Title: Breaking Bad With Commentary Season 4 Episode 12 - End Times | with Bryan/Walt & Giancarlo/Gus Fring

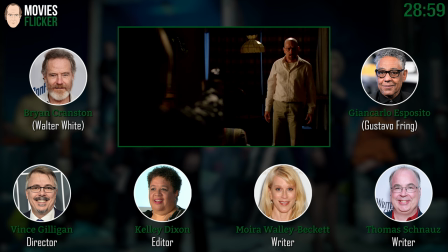I mean, from here on out, the early stuff is prelude, but from here on out. But in a nutshell, my problem this day was that it seemed imperative to me that the audience think, because Aaron is a sweet guy, Jesse is a sweet character in a lot of ways,
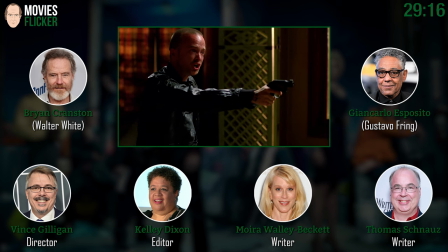but I wanted it, it was imperative to me that the audience think he is going to pull that trigger at any second.
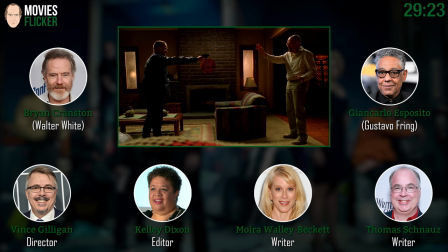Mm-hmm. You got to absolutely believe he will kill him. And yet, it's a very one-sided, dialogue-wise, it becomes a one-sided scene as written. As written very, very, very nicely, Tom actually wrote this particular scene.
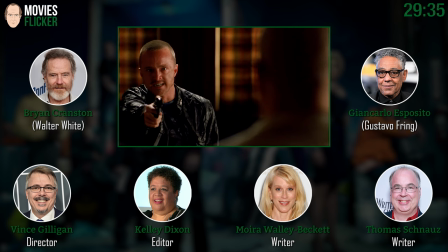But at a certain point, Walt has to explain himself, and yet, which necessitates Jesse to be quiet.
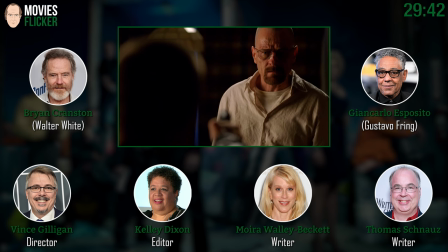But part of me was thinking, Jesus, Jesse wouldn't listen to all this bullshit coming out of this guy's mouth. He'd just shoot him in the yeah. you know, just empty his gun in his face at a certain point.
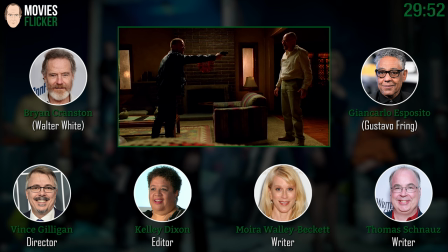So how do you keep one actor's energy up, his danger up, while the other guy is just talking and talking and talking?
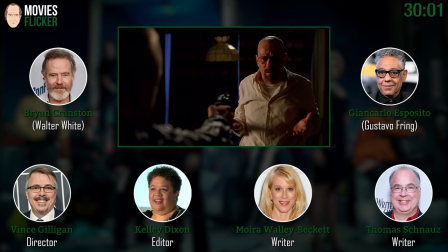It felt a little lopsided structurally. But having said that, it plays like gangbusters, and I was looking through the wrong end of the telescope. I was focused essentially on the wrong things, and that's what got me in trouble. But you guys pulled me out of the fire here.
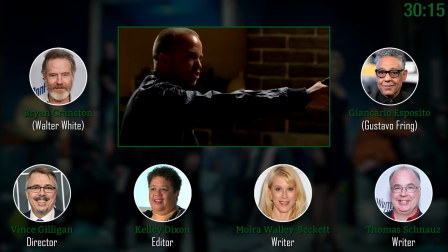It's what a terrific scene by Aaron. He just pulls out so much intense emotion on this.
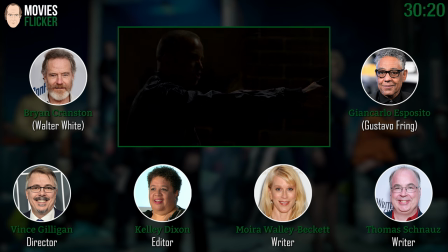He does. He does a great job here. And great writing. Excellent writing. Yeah.
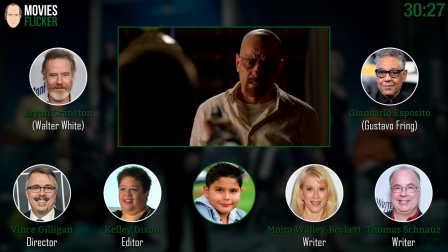Today is my godson, Brock, the character who's poisoned his name after his birthday today.
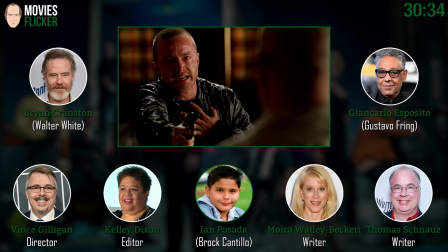So after I leave here, I'm going to his birthday party. Happy birthday, Brock. And please apologize to him for poisoning him.
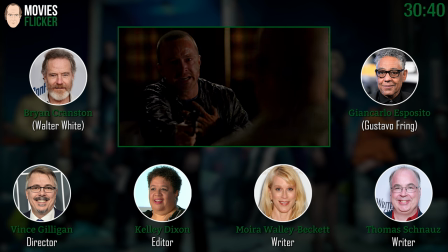I will. Especially on his birthday. That was very nasty of me.
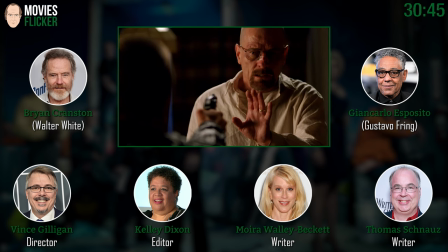But you guys are just fantastic in this. Yeah. Well, it was interesting.
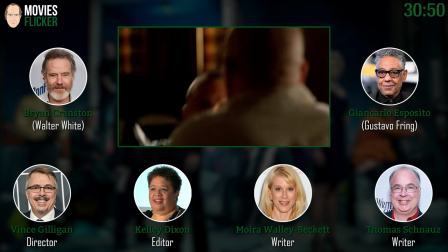And the fact that Walt is lying, you know? Yeah. In this critical moment.
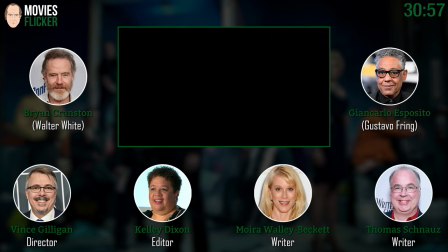And we also have to believe that Walt is telling the truth here. Yeah. Mm-hmm.
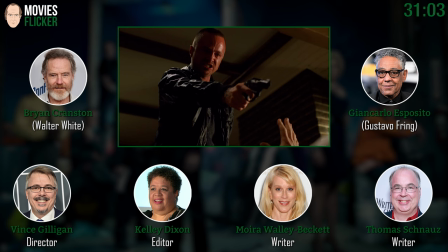Yep. That's very tricky. Yeah. I think is really so interesting. I remember asking you or talking to you about Bryan before we wrapped last year,
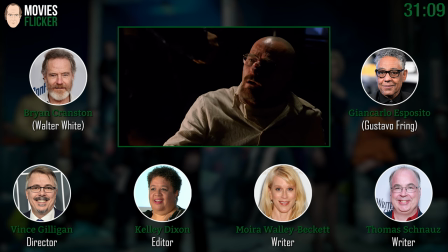saying that I just think it's so amazing because here we don't know as an audience that you're lying, but you do.
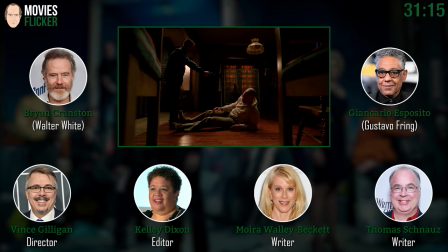Right. And it's just so amazing, just the emotion that's going on. And when we finally realize all the different subtext that's going on in the scene, it's just mind blowing to me. So much of the season was, you know, Walt versus Gus, but to me, it was always the fight for Jesse's soul.
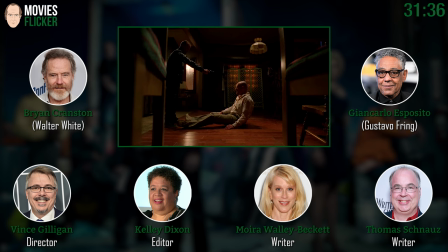Who was going to win? Who was going to win Jesse? And Walt has to go to these extreme lengths because Gus has won the fight and he needs to win the war.
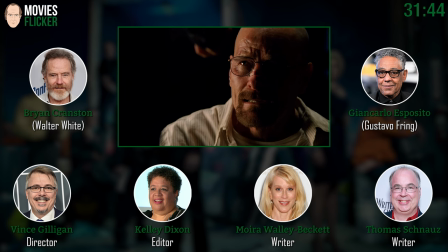Yeah. And you guys were telling me that, you know, at this point, Walt, I mean, Tom and Vince, you guys were telling me at this point,
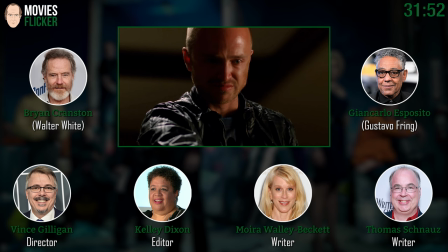Walt is, you know, okay with Jesse pulling the trigger. Yeah. He basically is going to go to that kind of length too. To me, if the best case scenario is his gambit succeeds, the second best is that Jesse just puts him out of his misery here.
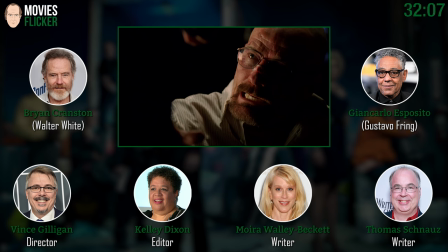Better Jesse kills him than Gus Fring cuts his throat or puts him out in the desert again like he did in the previous episode.
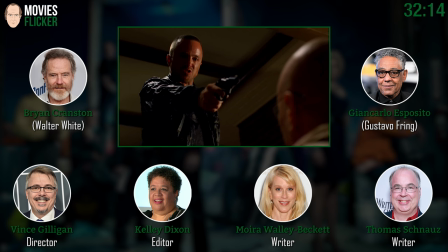I also want to say here before it's over, excellent, excellent score by Mr. Dave Porter, our composer. And a lot of us thought in the editing room and whatnot, thought we shouldn't have any music at all in this scene.
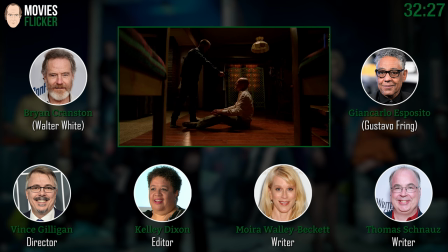But Dave said, let me try something. And he went back thematically to music that he introduced at the very end of the previous episode, episode 11.
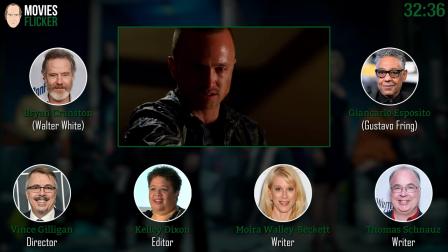This really amazing sonic reverberation from the end of the previous episode. It's just very dark and disturbing music.
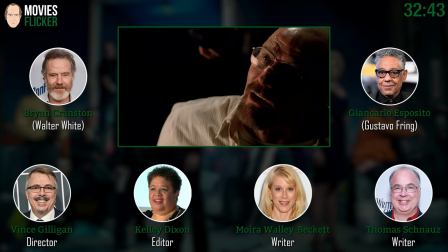And just a little bit of, just a touch of it, really adds so much to the scene.
You're his cook now.
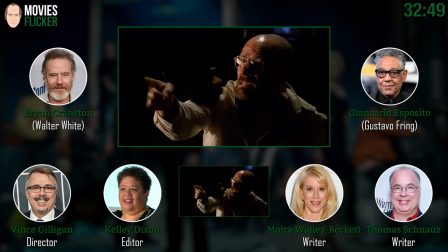You're the cook, and you have proven that you can run a lab without me. And now that cook has reason to kill me. Think about it.
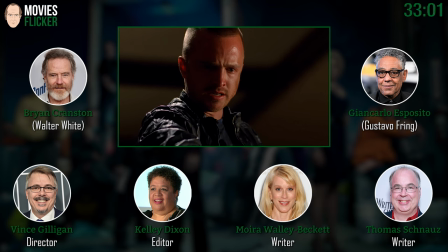I remember when you came in to work on this scene, Vincey, you didn't even want to, you were like not even wanting to watch.